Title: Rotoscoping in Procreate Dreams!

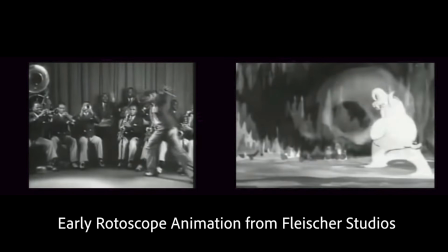We're going to be doing a rotoscoping project.
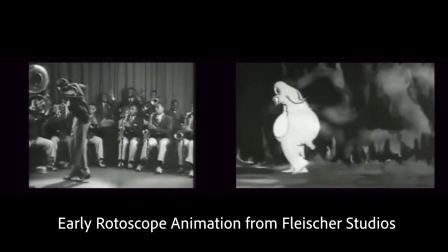Rotoscoping is a technique where people would draw or animate directly onto frames of film and frames of digital video.
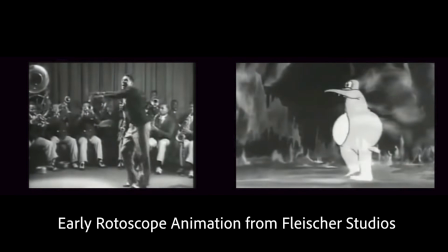This has its roots in some of the early Walt Disney material.
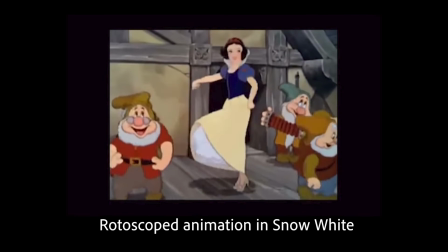Almost all animators would get footage of somebody doing a dance and then do their own copy on top of that.
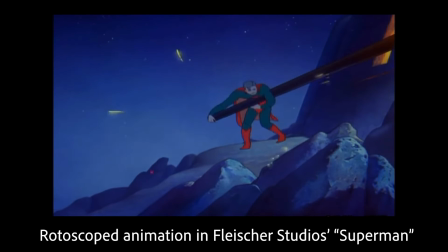That's why you got very lifelike animations in the Fleischer Studios Superman or the early Walt Disney stuff.
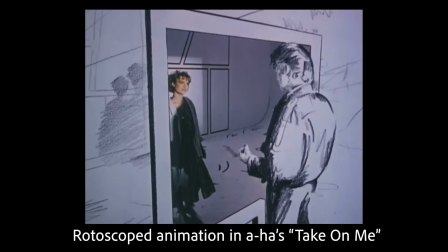Some of the more recent rotoscope projects that you might be familiar with include the music video for A-ha's Take On Me.
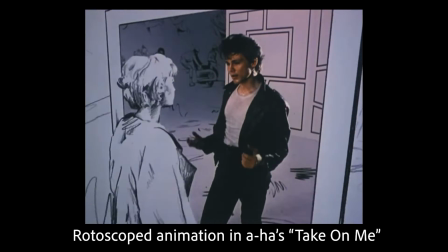This one involves switching between reality and an illustrated cartoon world.
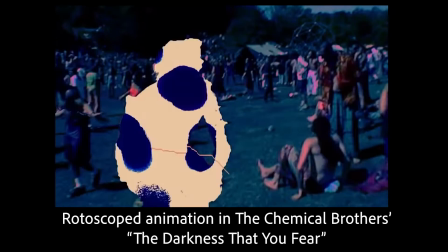And one of my favorite rotoscope projects is a recent Chemical Brothers video called The Darkness That You Fear.
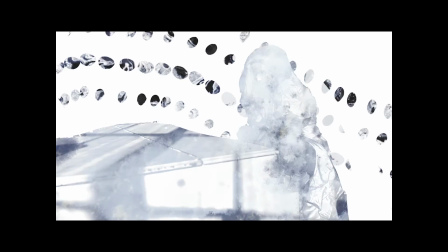This was the true inspiration for the rotoscope project that Bradley and I did. Now, rotoscoping doesn't have to be a very complicated process.
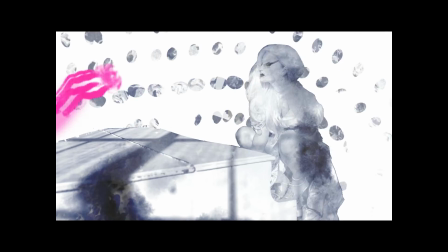In fact,
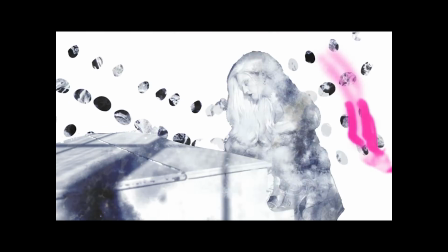it can be the simplest form of animation if you just wanted to have some sort of drawn effects that interact with your characters, your video.
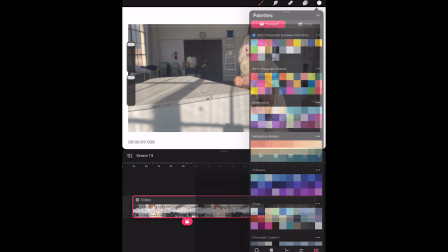You could very easily create a new track above a video,
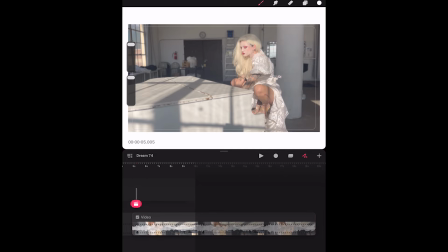and then using the drawing menu, go into the flipbook, advance frame by frame,
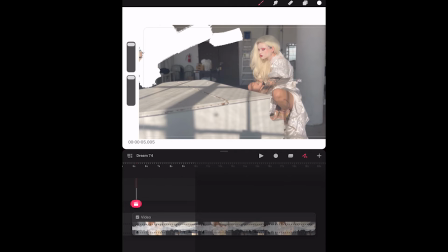and have little energy waves or squiggly lines or whatever sort of abstract effect you want to have come in and out of your video.
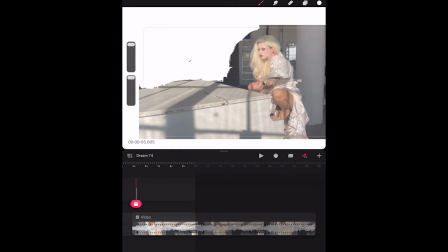It doesn't have to be as complicated as the old-timey sort of redraw a person
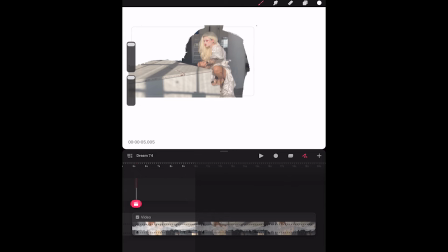entirely kind of effects that go back to the very earliest iterations of rotoscoping. I wanted to do something with footage that had flaws in it,
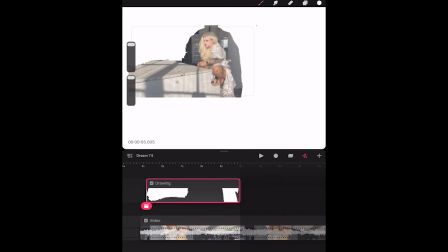and flaws in my case involved a cluttered background and the fact that we had to clip Bradley's wedding dress onto her to get it to fit, so that clip sticks out in some of our footage. Since there is no automated way to remove a background in Procreate Dreams,
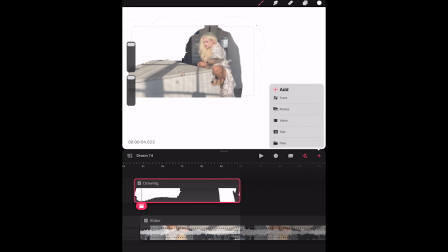and you can't import footage that has an alpha, I decided to go ahead and just paint over the background entirely.
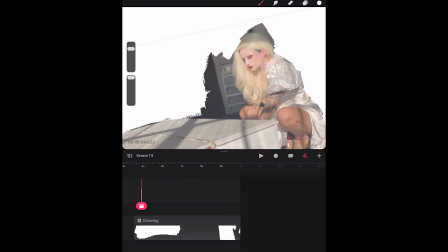Much like our colorization, there are parts of the background that aren't moving because I shot this on a tripod,
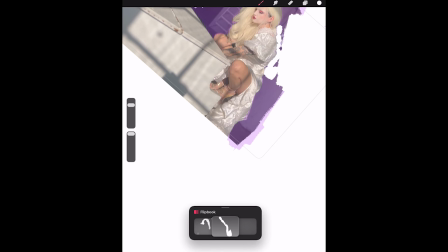so I'll go ahead and wipe those out, and the parts that are close to Bradley where she moves around and interacts with it, I'm going to go frame by frame and paint over them with this solid white.
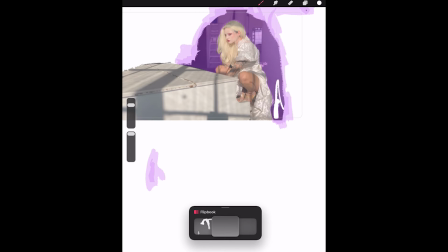The white is opaque. It's going to stay opaque.
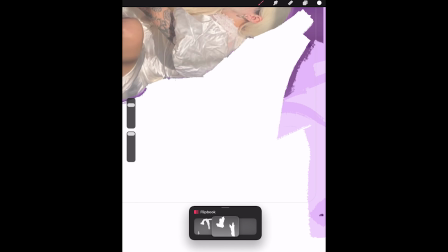I'm using a brush that has kind of a jaggedy edge because I think that's the aesthetic I want to go for with this, something that's very expressive,
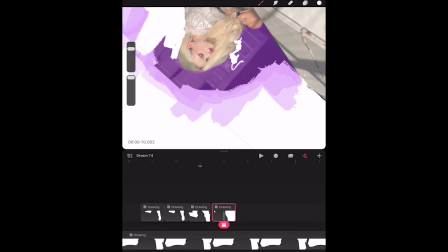something that absolutely contrasts with a lot of the kind of animated AI filters that you see on apps like Video Leap.
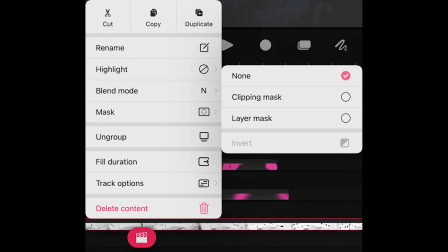I'm also doing this at a lower frame rate than the colorization for time's sake, for simplicity, but also because I think as an effect, it looks kind of cooler to be a lower frame rate. Once I've masked out everything on this layer just by painting it white,
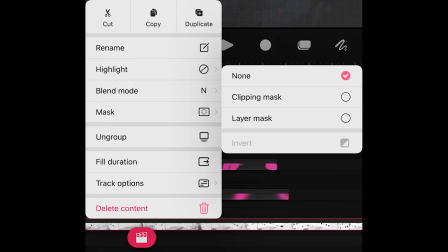I now have the option to use masks to place effects not only on the white area, but also on the layers below my white area. And these mask options are within the menu when you long press on your track. You'll see you have options for a clipping mask and a mask.
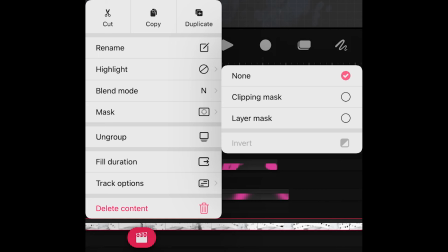It kind of depends on the effect you want to go for, but because I wanted to have painterly abstract effects going on these layers, I'll make sure all my white is grouped together so it is a single layer.
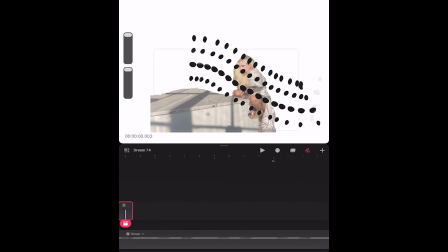On a new track above it, I'm going to create these dot patterns, and the dot patterns are, and so from here it's actually quite a simple process.
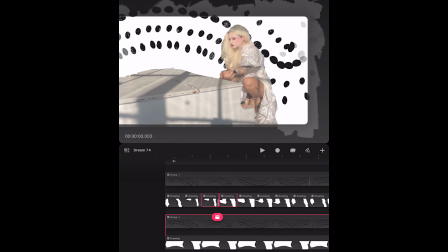There's going to be patterns that go alongside the white,
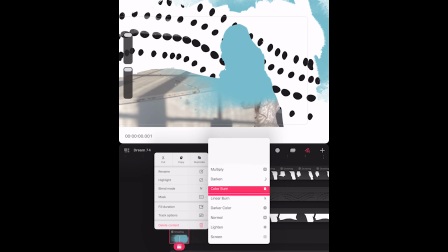there's going to be textures and patterns that go alongside the video of Bradley and the piano, so those will be below my white layer.
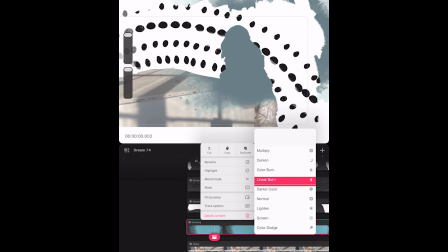And then because the color schemes I tend to work with are very blue and gray and not necessarily super poppy,
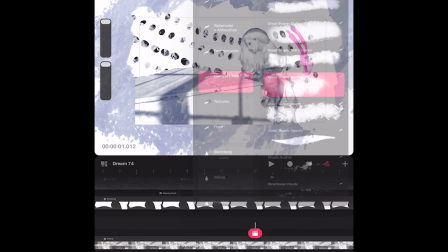I do want to have an element that really leaps out. I'm also kind of visualizing this as a watery looking effect.
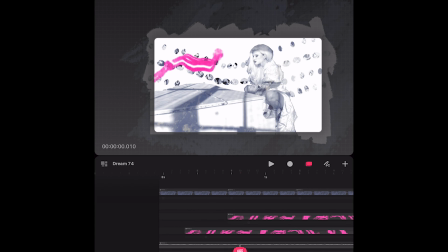I'm going to use watercolor textures on the track that is going to be masked with Bradley and the piano.